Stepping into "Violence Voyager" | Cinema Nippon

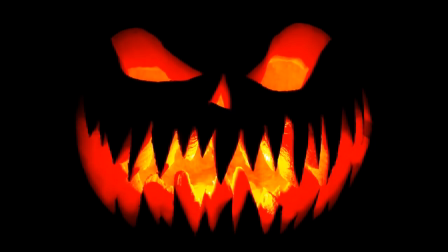(0:19)
Continuing the trend we started last year, one which we hope to continue each Halloween from now on, let's take a look at something spooky, something weird, and something a little obscure.
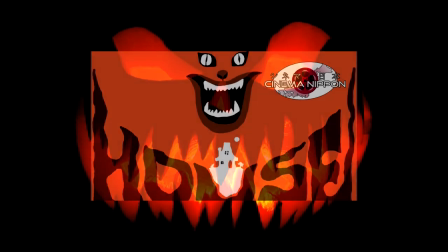(0:29)
Rather than hitting another major title that has had a lasting impact for several decades on the history of Japanese horror, let's instead turn to something more independent.
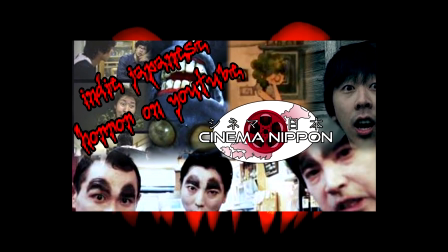(0:37)
Last year, this indie investigation took the form of a showcase of Japanese horror here on YouTube.
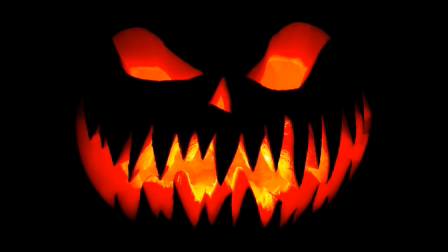(0:42)
This year, we're taking a look at the kooky and grotesque new film from Ujicha, Violence Voyager.
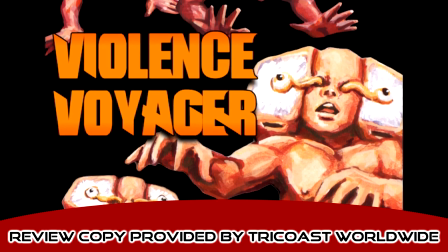(0:48)
This film is, shall we say, not your average take on horror.
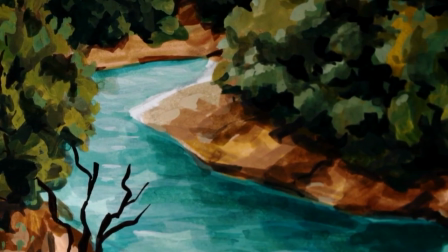(0:53)
It lures us in with a relatively unaffecting first act, before really ramping up the insanity in no time.
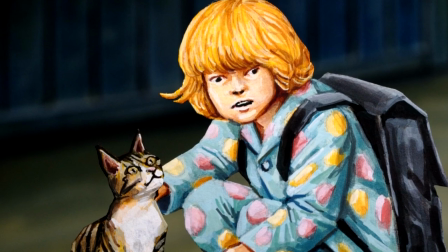(1:00)
It's brash, visceral, oddly animated, and from a fresh, young face that we hadn't even heard of prior to Violence Voyager.
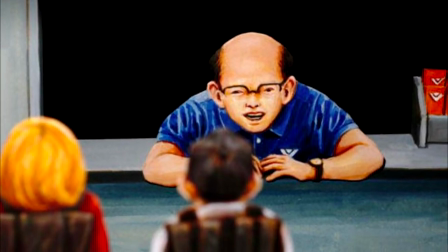(1:09)
Ujicha, the man behind the project, previously made waves with his 2013 feature, The Burning Buddha Man.
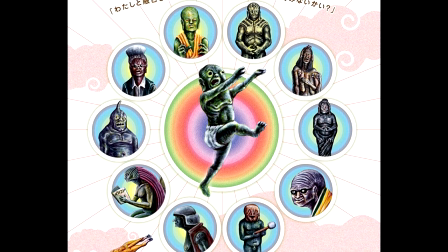(1:15)
That earlier film introduced the world to Ujicha's unique vision and a method of animation referred to broadly as Geikimation.
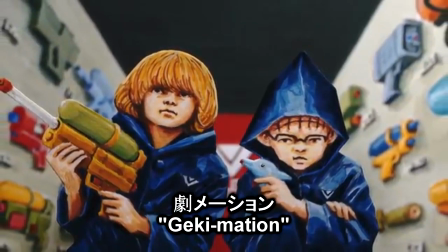(1:24)
This innovative technique involves hand-drawn and hand-painted cutouts
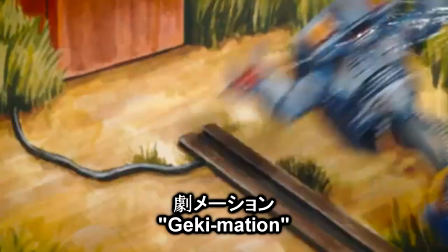(1:29)
moving in three-dimensional space against otherwise two-dimensional backgrounds.
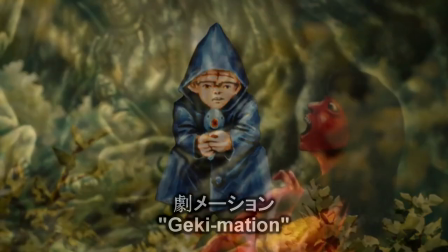(1:34)
The effect produced could be described as a children's book come to life.
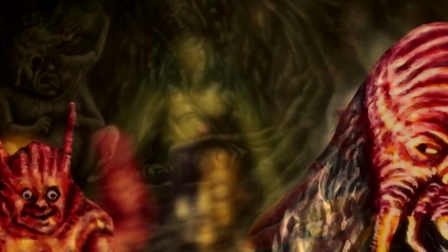(1:38)
However, when themed with images of horror, this type of animation can become disturbing or even off-putting.
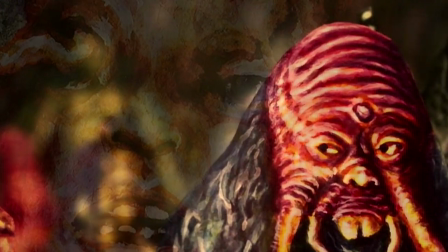(1:45)
In the case of Violence Voyager, this certainly works in the project's favor.
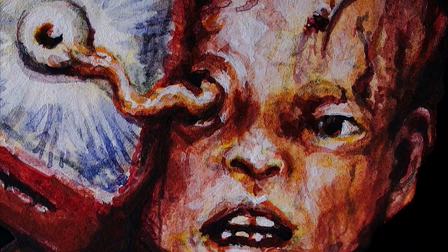(1:51)
Rather than going through the hassle of animating individual frames like a traditional animated feature,
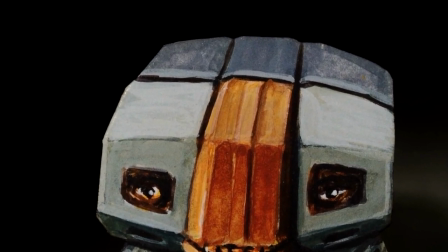(1:56)
Gekimation relies on elaborately painted facial expressions and visceral sound design, which stands reminiscent of Tetsuo.
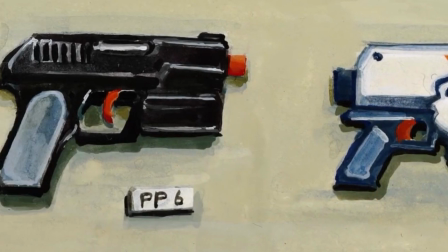(2:03)
Crunchy sound effects detail the steps characters take. Squishy effects let us know how raw the proceedings have become,
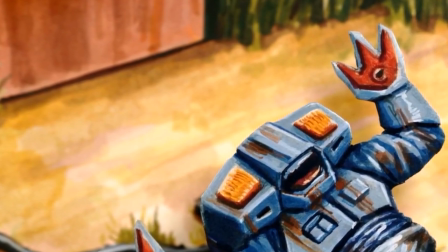(2:09)
and hard metal sounds clue us in to how open or hollow certain spaces within the film may be, such as a darkly lit metallic corridor.
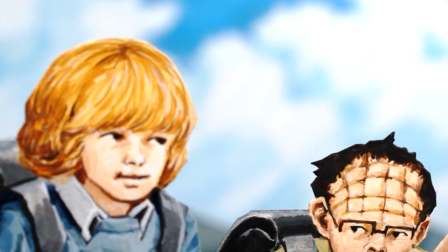(2:17)
This attention to detail extends beyond the sound design as well, encompassing the actors and actresses employed who offer an anime-like experience.
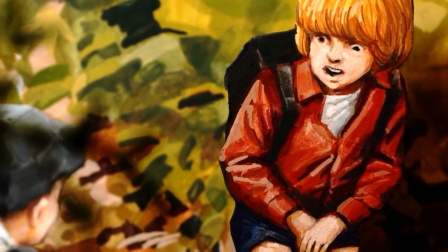(2:26)
In turn, with audio that feels like a full-on ASMR experience as opposed to the snippets of this kind of sound design typically offered in anime,
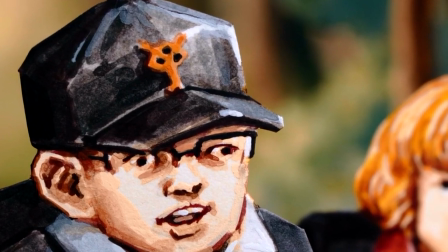(2:34)
the visual differences between Violence Voyager and anime are heightened.
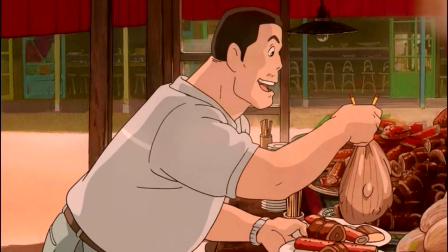(2:38)
For example, in Miyazaki's Spirited Away, not only does the food look tasty enough to eat,
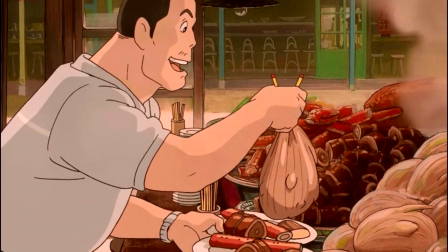(2:44)
but the sounds accompanying the visuals on screen heighten the experience.
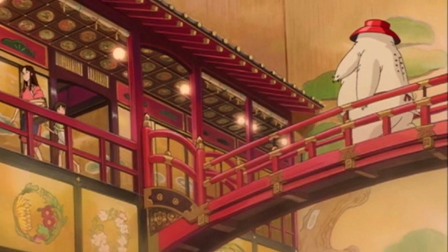(2:48)
However, this level of detail and sound design isn't maintained throughout the entire film.
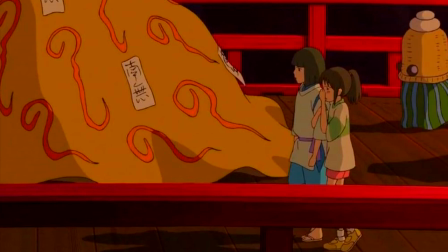(2:54)
When Chihiro walks across the bridge to the bathhouse, instead of hearing the footsteps, dragging kimono, and breathing of the spirits milling about around her,
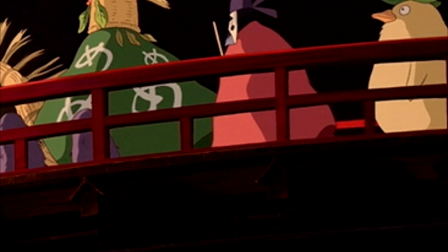(3:03)
the audience is treated to a quiet musical session to heighten the tense atmosphere and Chihiro's need for silence in this moment.
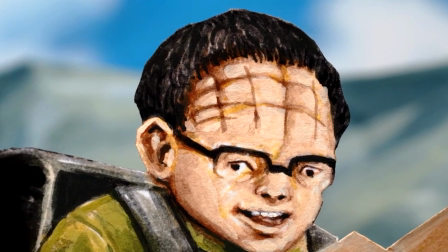(3:12)
Violent's Voyager, on the other hand, tends to lean less on musical accompaniment, with most scenes lacking any music at all.
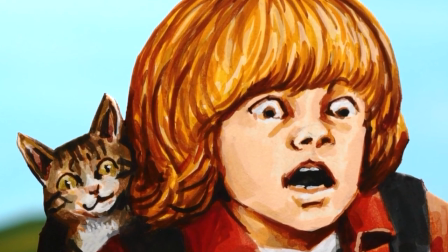(3:20)
This film instead lends its sound design to something closer to the food scene in Miyazaki's fantasy story,
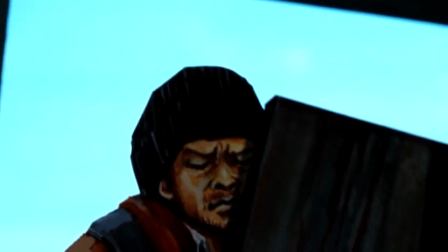(3:27)
thus creating a gulf between itself and what might be considered more typical anime sound design.
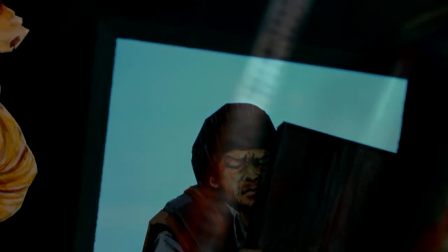(3:33)
This isn't to say the direction Ujicha took with this project is bad.
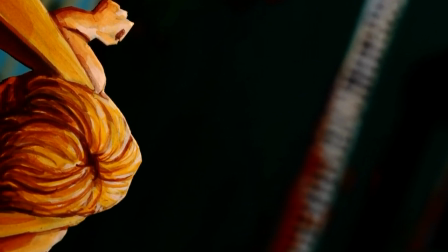(3:37)
In fact, we think the grittiness between both the sound and visuals really added a layer of horror to the film.
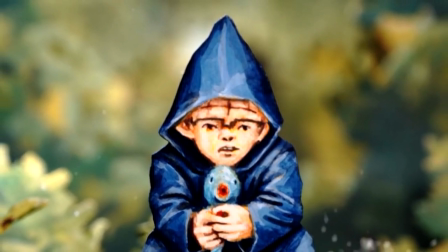(3:43)
The film's unassuming art style is allowed to bill itself as a quirky diversion before completely undercutting this with harsh violence that literally leaps off the page.
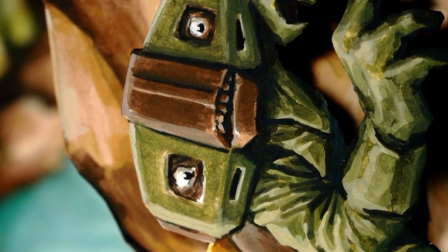(3:52)
The off-putting visuals produced by Geki Mation come to a head in Violence Voyager when real-world props literally
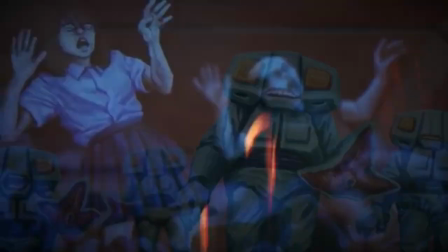(3:58)
burst through their paper constraints with fire engulfing the scenery and liquids pouring from the characters insides.
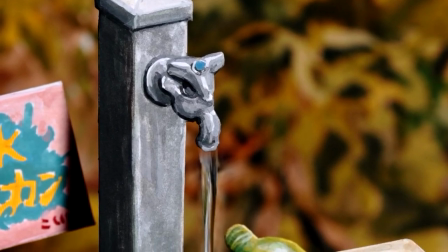(4:04)
What we're getting at here is that, if nothing else, Violence Voyager is truly a unique experience which is sure to intrigue fans of horror,
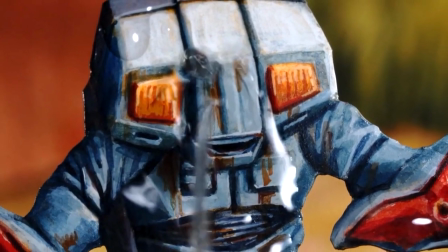(4:12)
science fiction, animation, and body horror, all while maintaining a completely unique style of animation.
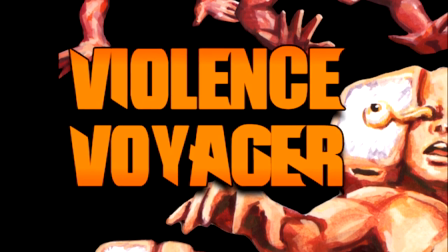(4:19)
Thanks to TriCoast Studios, the film has been available for a little over a week here in the states.